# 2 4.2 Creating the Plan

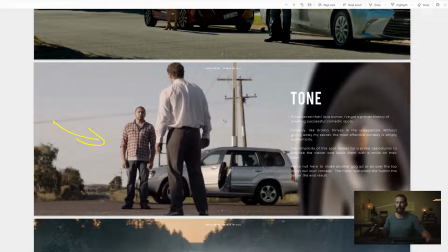[4:15]
I'm not so sure about the color. It's a little bit too desaturated and gray and blue, so I probably wouldn't lean this way for color. But I like certain things in the element, so I'd say this is a keeper. This one here, just not even a starter, right?
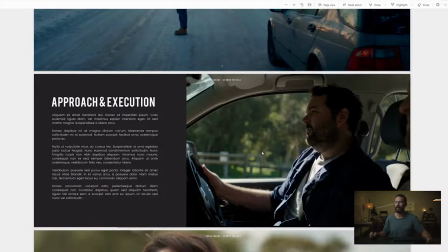[4:28]
It's way too moody. We don't have any snow in Australia, at least where we are, so that's not going to happen. This one, I like the density and I like the color.
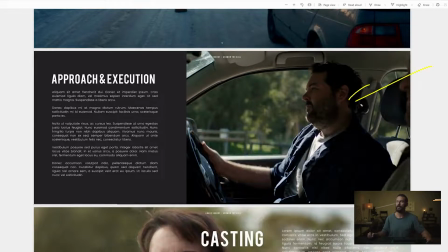[4:35]
I would probably be saying this is the sort of saturation that we're looking for and the color. It feels realistic. It doesn't feel over the top, but there's still some harshness here. and it's that harshness that we're gonna sort of embrace. We're gonna embrace it in the wide shots and then when we go in for the closeup, we're gonna try and clean things up a little bit more than that, but I like that color,
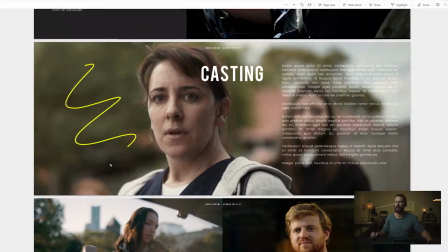[4:55]
so that would also be a keeper. Here, I'd say this is just a little bit too overcast or a little bit too soft, like there's not much of that difference between the background levels here and then her face, right? This is all done through an egg here. You can feel the darkness that is happening over here and then there's a little tiny leak of
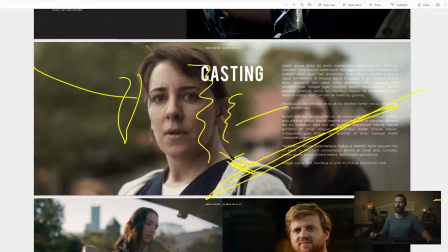[5:14]
light this way. but really this looks like it's just softened off sky on an overcast day, right? There's not too much difference between the background values and the key value. But I like the softness. I also like the distance, all right? Like this feels like a good closeup, especially in the 2-4-0 aspect ratio.
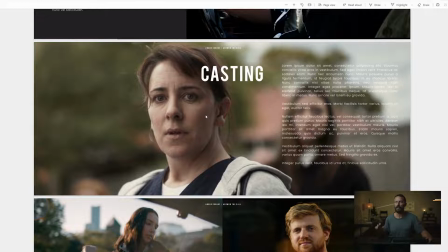[5:30]
This feels like where we wanna be for the focal length. So maybe I add that to the focal length pile.
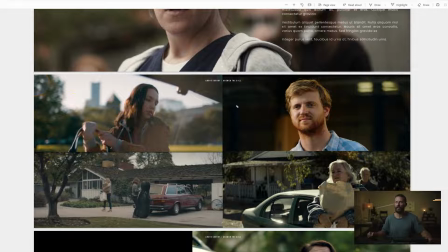[5:36]
In here, again, a little bit too sunsetty, a little bit too flary. We're not really going for flares. I like the feeling of the sun in this one. So, I know that this is diffuse sun. I know there's some neg in here, and I know there's a little tiny leak on this side. So, this is probably what we are going for, right?
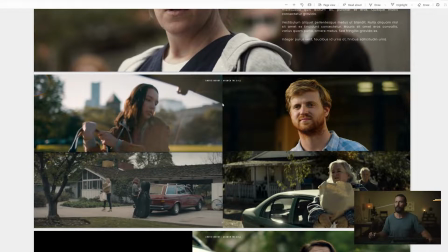[5:52]
Something like this for our close-up look. And then we're going to try and match it to something a little bit more harsh in the wide shots.
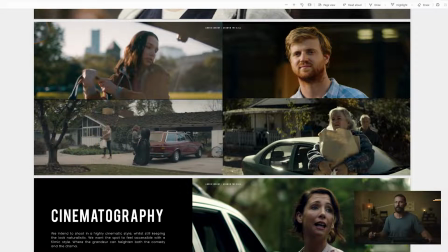[6:01]
This one, you can just cross off to desaturated, to bleak. This one is probably, oops, big pen. This one is probably the harshness. You know, probably the harshness in the wider shots. and then we'll go ahead and clean it up but even here I'd probably be saying well let's
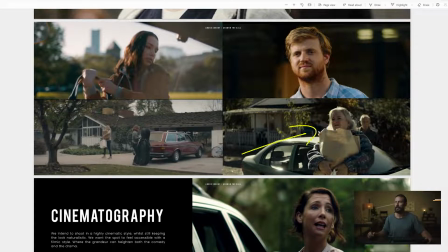[6:18]
add just a little bit more wrap just a little bit something to it but again the angle to the car is nice in the background having two
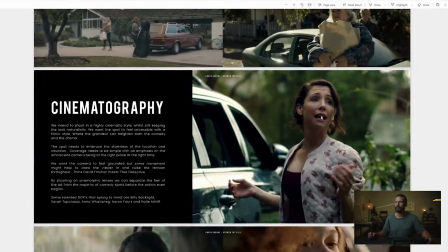[6:25]
people in the shot that's something to think about but I probably wouldn't keep that one either this one a little bit too overcasty not quite in
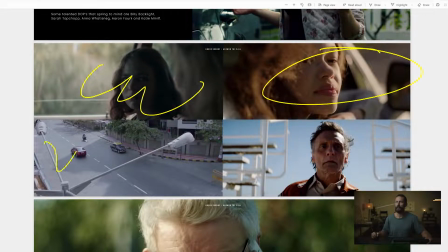[6:33]
our world this is too dark I like the look of this one this one's too flat I like this one but but this is probably a little bit too sun sandwich-y, right? You got angle here and angle here, and probably too crunchy for the world that we're going to be living in.
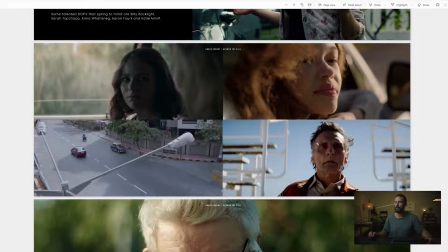[6:48]
I would probably want to just open up those shadows just a little bit, maybe add shadow down here, wrap this way. I mean, beautiful looking image, just a different style than what we're going for. Sun is in sort of the perfect place, but for our purposes, I would say just a little bit too crunchy.
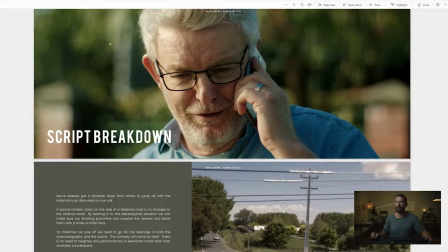[7:04]
In here, you know, way too much saturation for our look, but I like the level of highlights versus the level of shadow.
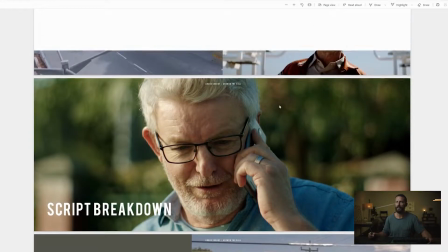[7:12]
It doesn't feel like you're underneath a tree but it feels like it's a sunny day.
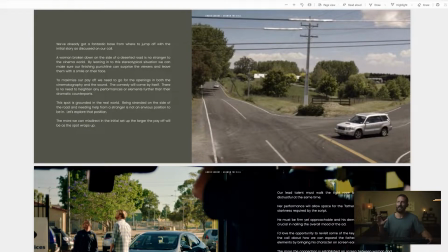[7:16]
Here again we're not going to really be that we don't want to be up and looking down. We want to be ground level. We want to be telling the story at the level of the car right in with these people. We don't really want to be up high seeing anybody approaching or anything like that. The landscape is nice but it's not super vast where We need something to take advantage of it.
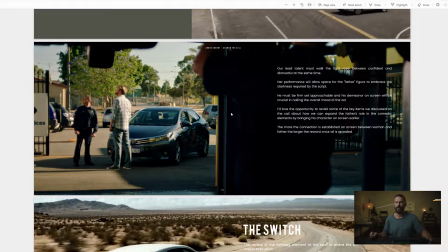[7:35]
Here, a little bit too much darkness in the frame to crunch. The color's okay, but probably too saturated.
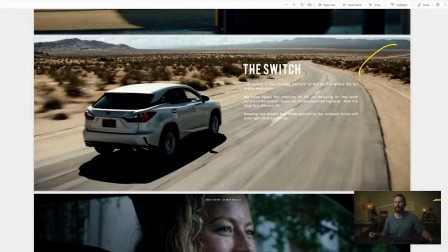[7:43]
We want to pull that down. This is probably the closest because it matches the environment that we're going to be in. But this level of harshness on the sun and at times this level of backlight where you really only get the top of the car with light coming on it. Everything else is in backlight. It's that little tiny difference.
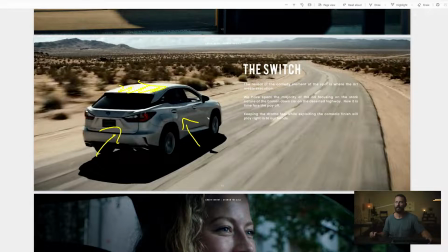[8:01]
You know, it's like a stop and a half between what's there and what's here. Just filling it in, opening it up, making it easy.
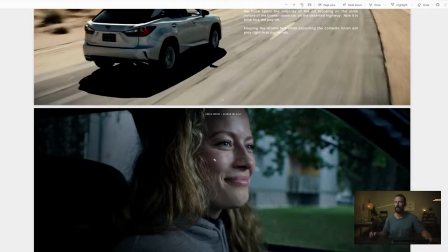[8:07]
Here, a little bit too gray, slash a little bit too green and too much grain.
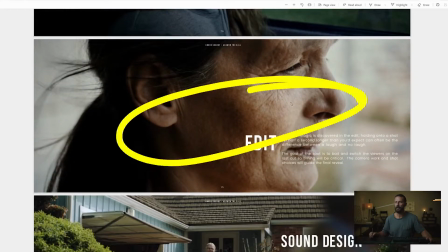[8:13]
This is probably too close for our purposes.
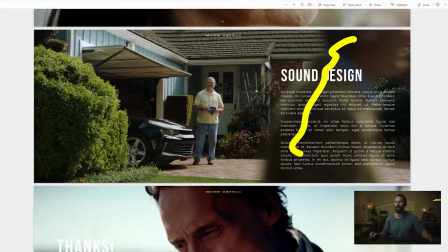[8:16]
A little bit of funky, like I like that there's something in the foreground here, but it doesn't really match up with our vibe, so I wouldn't really use it.